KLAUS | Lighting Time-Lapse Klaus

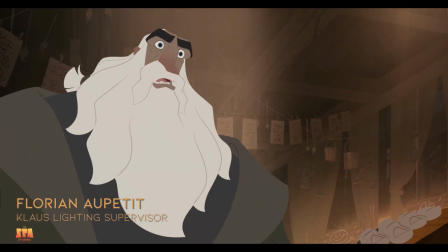[0:11]
Hello, my name is Florian Aupetit, I am Lighting Supervisor at Spa Studio,
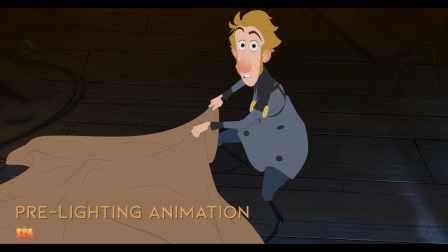[0:15]
and in this video I will describe the process of making a lighting shot during the production of Klaus.
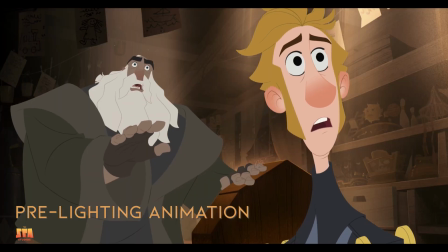[0:20]
To give you an estimation of how long it took for the artist to do that shot, I sped up the time-lapse roughly around 20 times to have a video of 20 minutes.
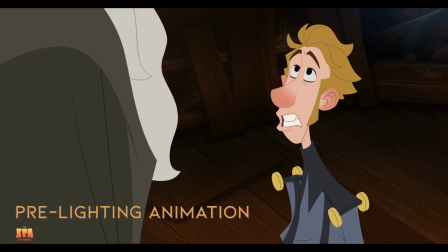[0:29]
So it took something like 6 to 7 hours, so basically a day of work, for the artist to lead that shot.
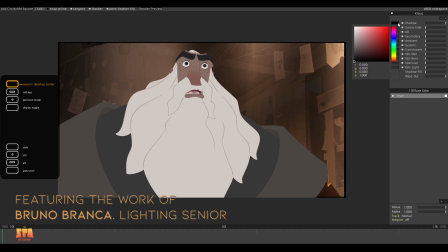[0:37]
So let's check it. Okay, so the first thing the artist is doing is to set up the color palette of the shot.
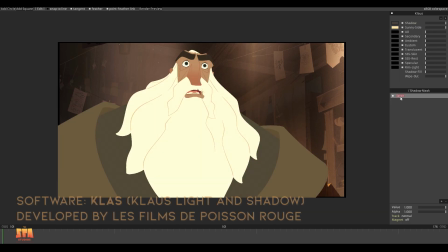[0:43]
Based on other shots from the sequence,
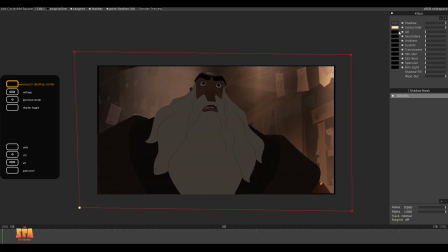[0:46]
you can see on the top right that he is picking the colors for the shadow and the light, but also for the two SSS component. It's basically the transition between light and shadow. And finally the color for the ambient light.
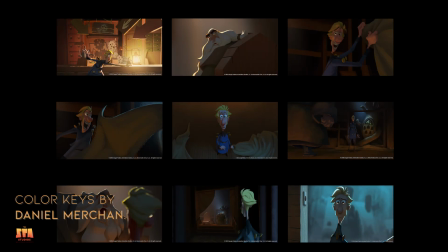[1:00]
Before starting, the artist would check the color keys of the sequence, and if needed they would have a briefing for myself.
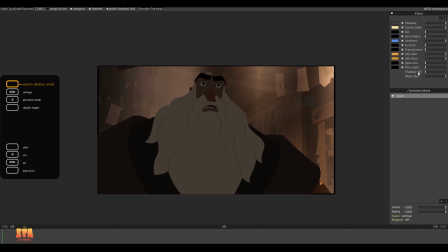[1:07]
And because in this shot Klaus is standing in the shadow with just a warm and bright rim light,
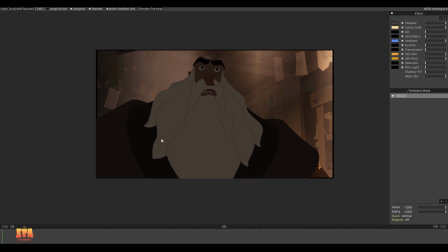[1:14]
the best way to get the volumes on him is to use the ambient light. So you can see in the panel below the colors that he's starting with the ambient light on the beard,
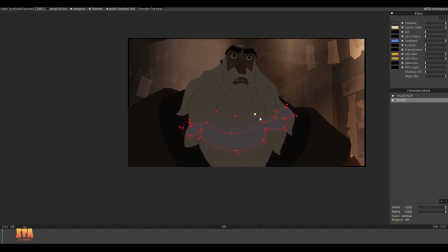[1:25]
and the first thing he's doing is to look for the top planes of the beard. Then right after he's creating a layer called value hair,
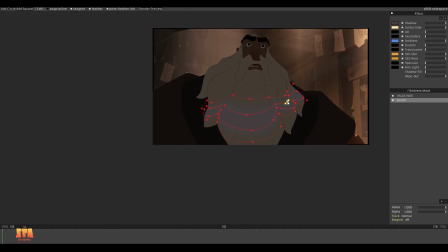[1:34]
and you will see this kind of layer pretty often in the video to control the global opacity of the ambient light on the beard.
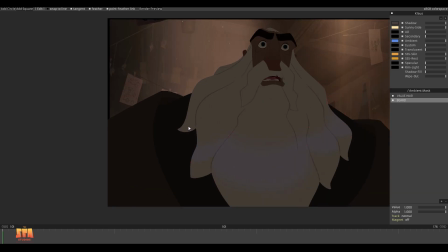[1:41]
So at first glance the beard can be tricky to shade, but once you understand the structure of how it's built, then it's fairly easy to do.
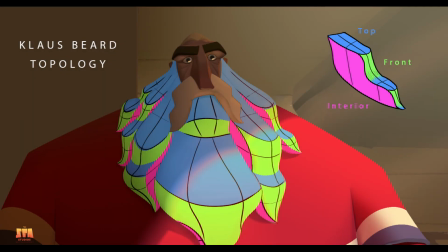[1:50]
So here is a wireframe and a breakdown I did for my team, so they can understand better the structure of it.
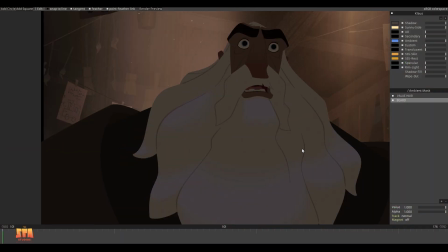[1:58]
So as you can see, he keeps adding different shapes on all the top planes of the beard,
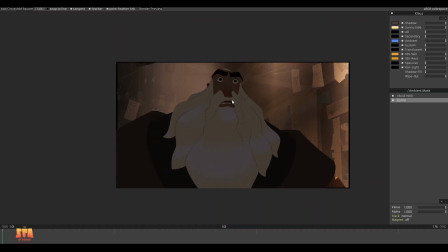[2:03]
and refining here and there, especially the feather of the shapes.
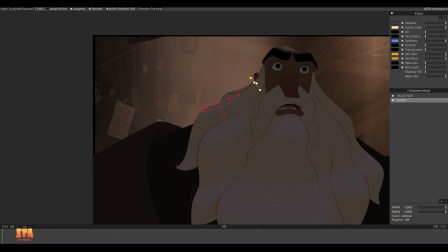[2:08]
When you shade a character, controlling the edges is something very important, because if you soften your edges too much,
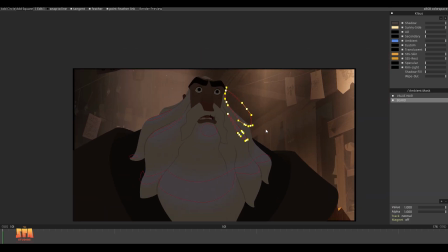[2:16]
you can quickly get a kind of airbrushy effect, and that was something we really wanted to avoid on Klaus.
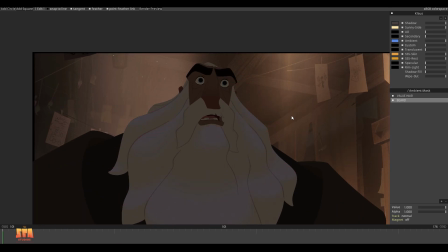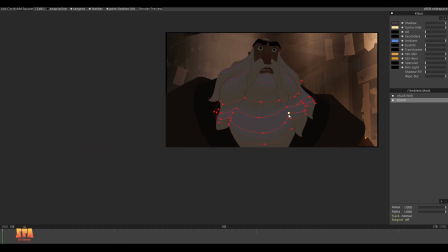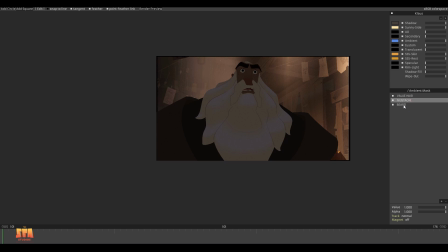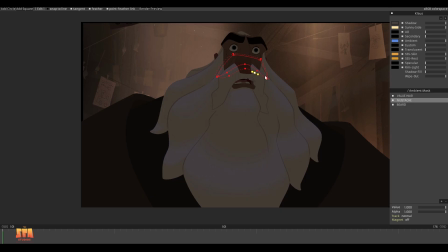[2:43]
Now he's jumping on the mustache, and it's probably too fast, but sometimes you can see a black screen with big shapes,
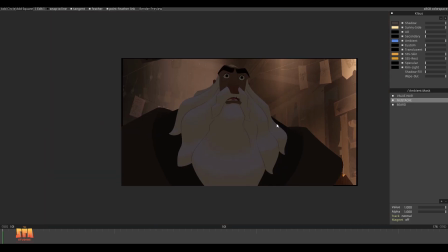[2:49]
and this is basically the way we assign to the layer the boundaries of the area we want to work on,
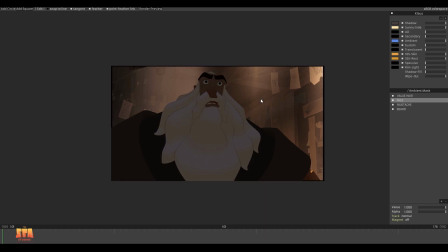[2:55]
and in this case the mustache. So again, he's looking for the top planes, and sometimes when it's needed,
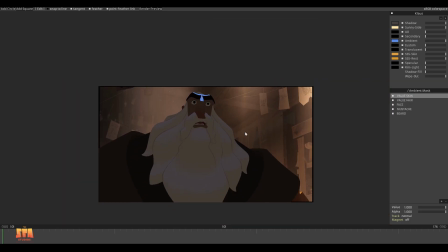[3:01]
he creates shapes to subtract the ambient light, for example under the nose.
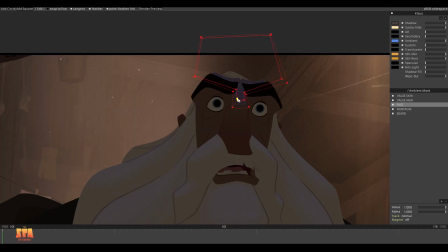[3:07]
After that, he's going to work on the face, and the face is probably the most important part of the character to shade,
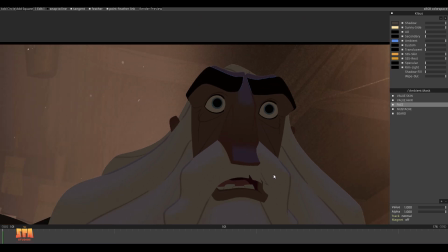[3:14]
because that's where most of the emotion comes from, and especially on a character like Klaus,
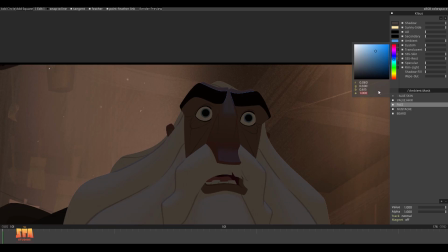[3:19]
where he's not overacting like Jesper in the movie.
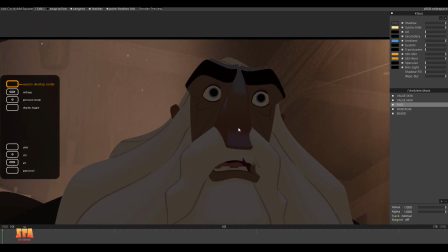[3:23]
His emotion and acting are translated through really subtle animation in this face.
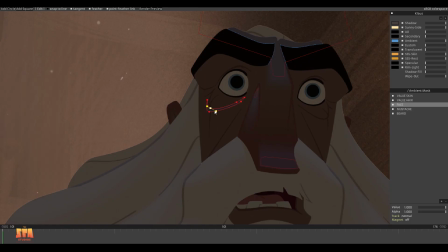[3:31]
So the main features we would be looking for on Klaus' face would be the two top plates of the nose, plus the nostrils,
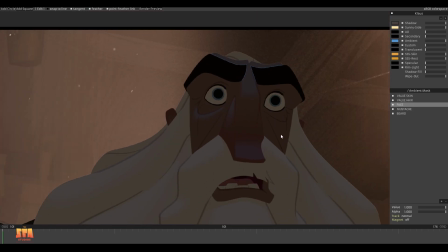[3:40]
the eye bags, and the forehead.
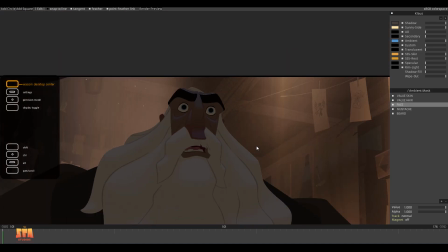[3:43]
Also, you probably noticed it, but since the face is symmetrical, there is no need to redo the shapes another time, the one of the eye bag.
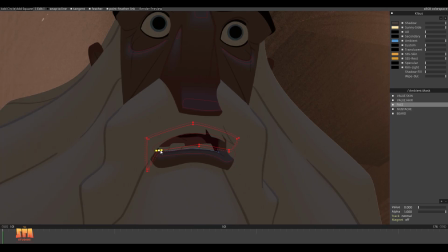[3:52]
So we just duplicate it and flip it horizontally, and you just need to adjust it to the perspective.
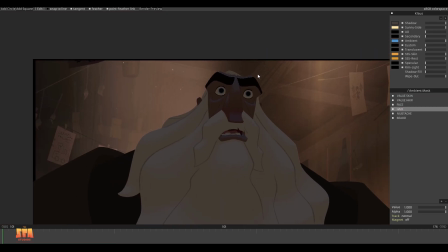[3:59]
And to finish the part of the face,
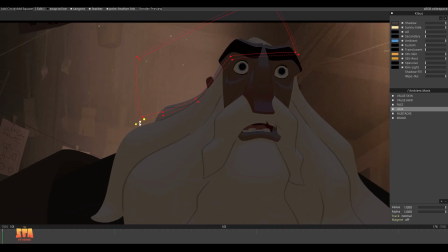[4:01]
he's creating a shape for the mouth and adding one to subtract the part that is occluded by the mustache.
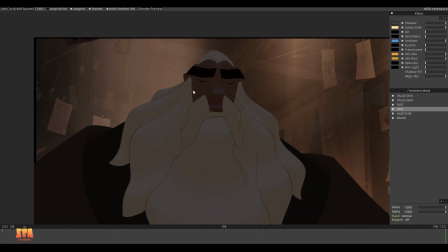[4:08]
Okay, so it was pretty fast, but if you missed it, he just went at the end of the timeline to adjust all the shapes he just created.